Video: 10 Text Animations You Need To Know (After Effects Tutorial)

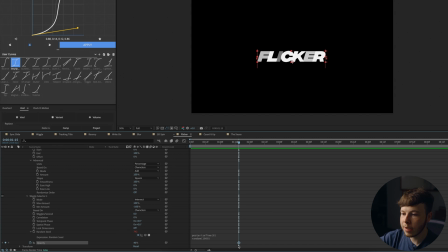918s
random one thousand if you want to animate it you can hit keyframe the opacity let's set that to 20 move it forward a couple frames just go forward and set that to 100 so playing that back we have a little flicker animation let's do no posturize time at all just so you guys
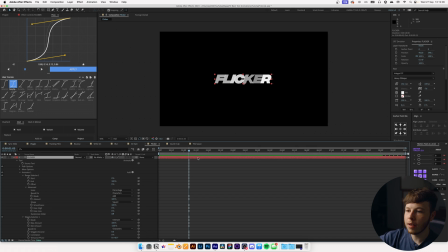935s
can see what that kind of looks like and that's just going to make it a bit more aggressive and then if you add a deep glow and let's just do that 0.5
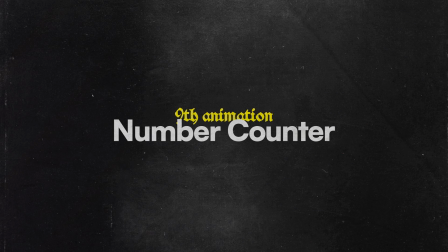942s
we have something that looks pretty sick the ninth animation we're going to be doing is a super simple number counter
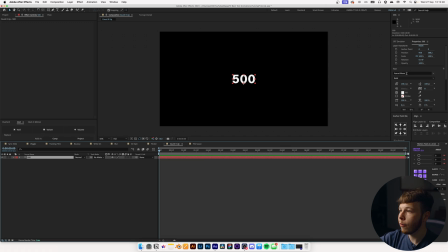948s
animation i have a a text laid out which is just 500 and i've picked a mono spaced font this is just the nicest type of font you
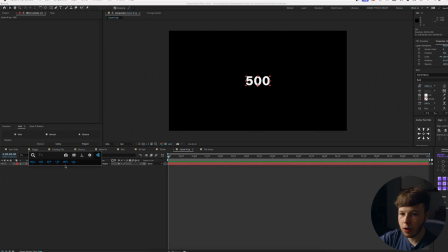956s
can use for uh number counters just because it's evenly spaced i'm going to start by adding a slider control to my layer open up the text
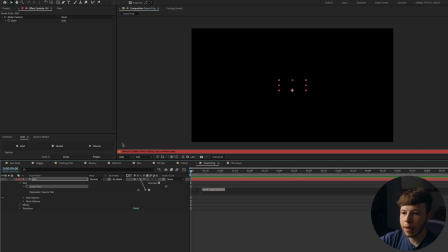965s
go to source text alt click it and then just pick whip it to the slider control so now you can see it's set at zero and then we can just scale it up as much as we want sometimes you might get some weird commas and whatnot so you can always go in add
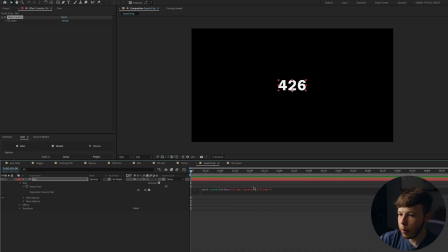978s
a math dot round and then a parentheses and make sure you add a parentheses at the bottom and that's just going to make sure that if you do have any of those decimals that they're not going to be there but essentially you can set that to zero let's say for example keyframe the slider and set that to whatever you want the number to be so let's do
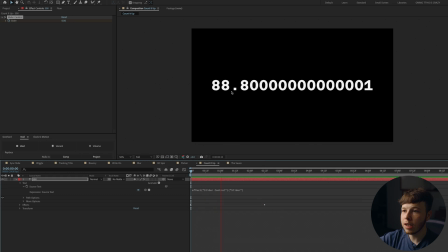996s
222 so now it's just gonna animate and as you can see that's where we get the weird numbers so if we go in at the math dot round parentheses we no longer get those so that would be the
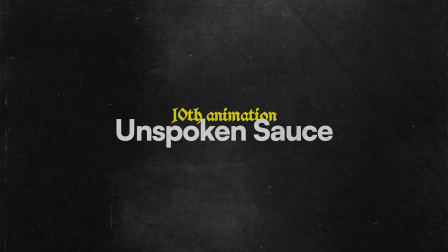1007s
practical example of that and that's a simple number counter last but not least we have one of the craziest and most funnest text animations
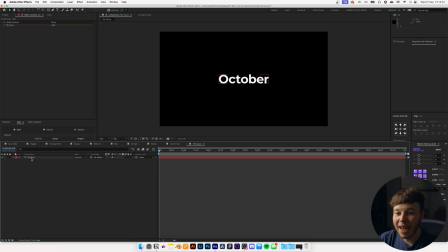1015s
that you can go about it's a bit of a pain in the butt because you can't just replicate it easily it's very specific to the word and there's a
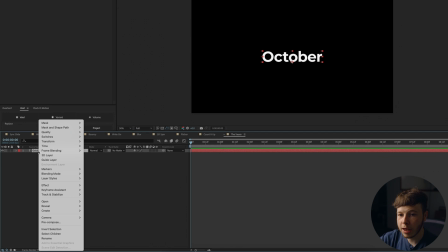1023s
of finessing that goes into it with this effect you want to start by right clicking on your text create and create shapes from text and
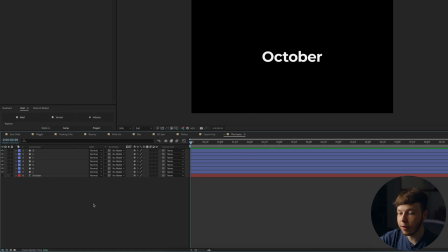1029s
you want to extract each of them that's just going to make your life a lot easier the goal here is to make something fun and use the shapes
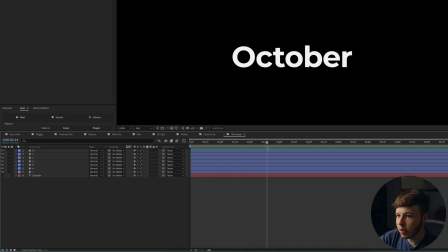1035s
of the letters to create a fun animation so let's say if we go forward to about three select all my layers and then search
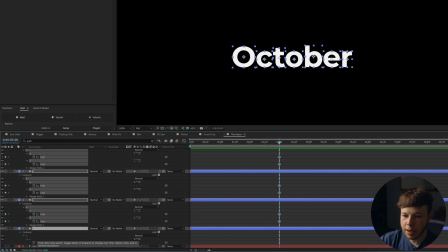1042s
for path and just keyframe all of that so just click and drag down and then we can hit u to bring up just the keyframes just to bring it
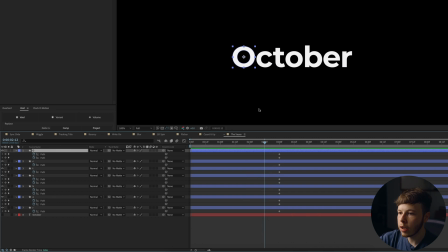1049s
down a little bit to what we want to do let's start with the big o for example you can go back a little bit and then you can take this inner path maybe and
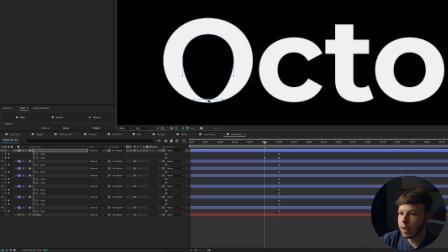1057s
scale that up we'll move it around so if i drag that down there just these two kind of fit
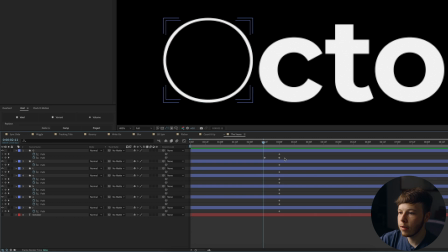1065s
so now we have this little animation actually we can move that right here we can
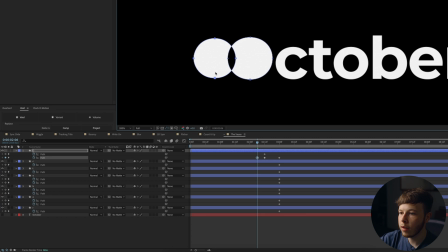1069s
take maybe this inner one move it out that way select all these
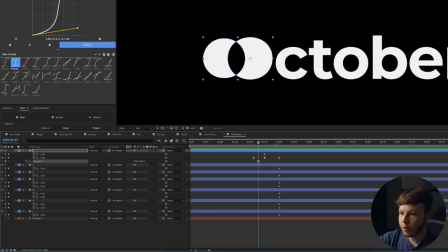1074s
ease them and then you can open up the position right here keyframe that and move it out add some speed 60 speed to that as
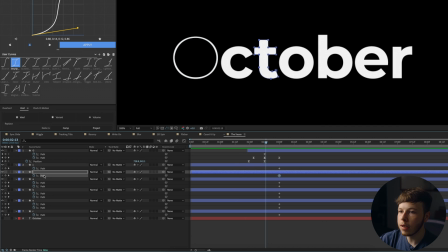1082s
well and we'll just cut that layer right where it starts let's take maybe the t we have the par for that move it up take that stretch it out a little bit go back a little bit more select drag that up take these keyframes ease them and that's just going to bring a
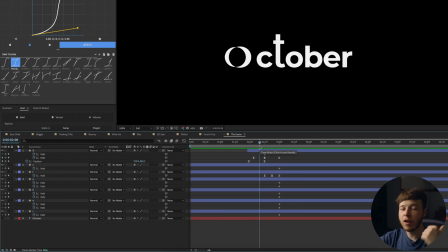1099s
little bit more life to the animation one example would be the Framer University logo I made here or another text animation I did that was similar to this which is also just happened to be October as well like this one but essentially you can take this and you can make so many fun things with it it's only your creativity that's going to be the boundary one thing I focus on a lot with this like in the Framer University logo is using momentum and shapes colliding to create more fun using the belly of the d to inflate it and bounce back up or the letter M to bounce up the E and give it some momentum. So it's just about thinking about how letters work together. But without further ado, I just want to say thank you for watching along. Hopefully you learned something new. Hopefully you feel inspired to make something. Please do like, subscribe, comment if you enjoyed. And I'll catch you again next week. Yeah, peace out.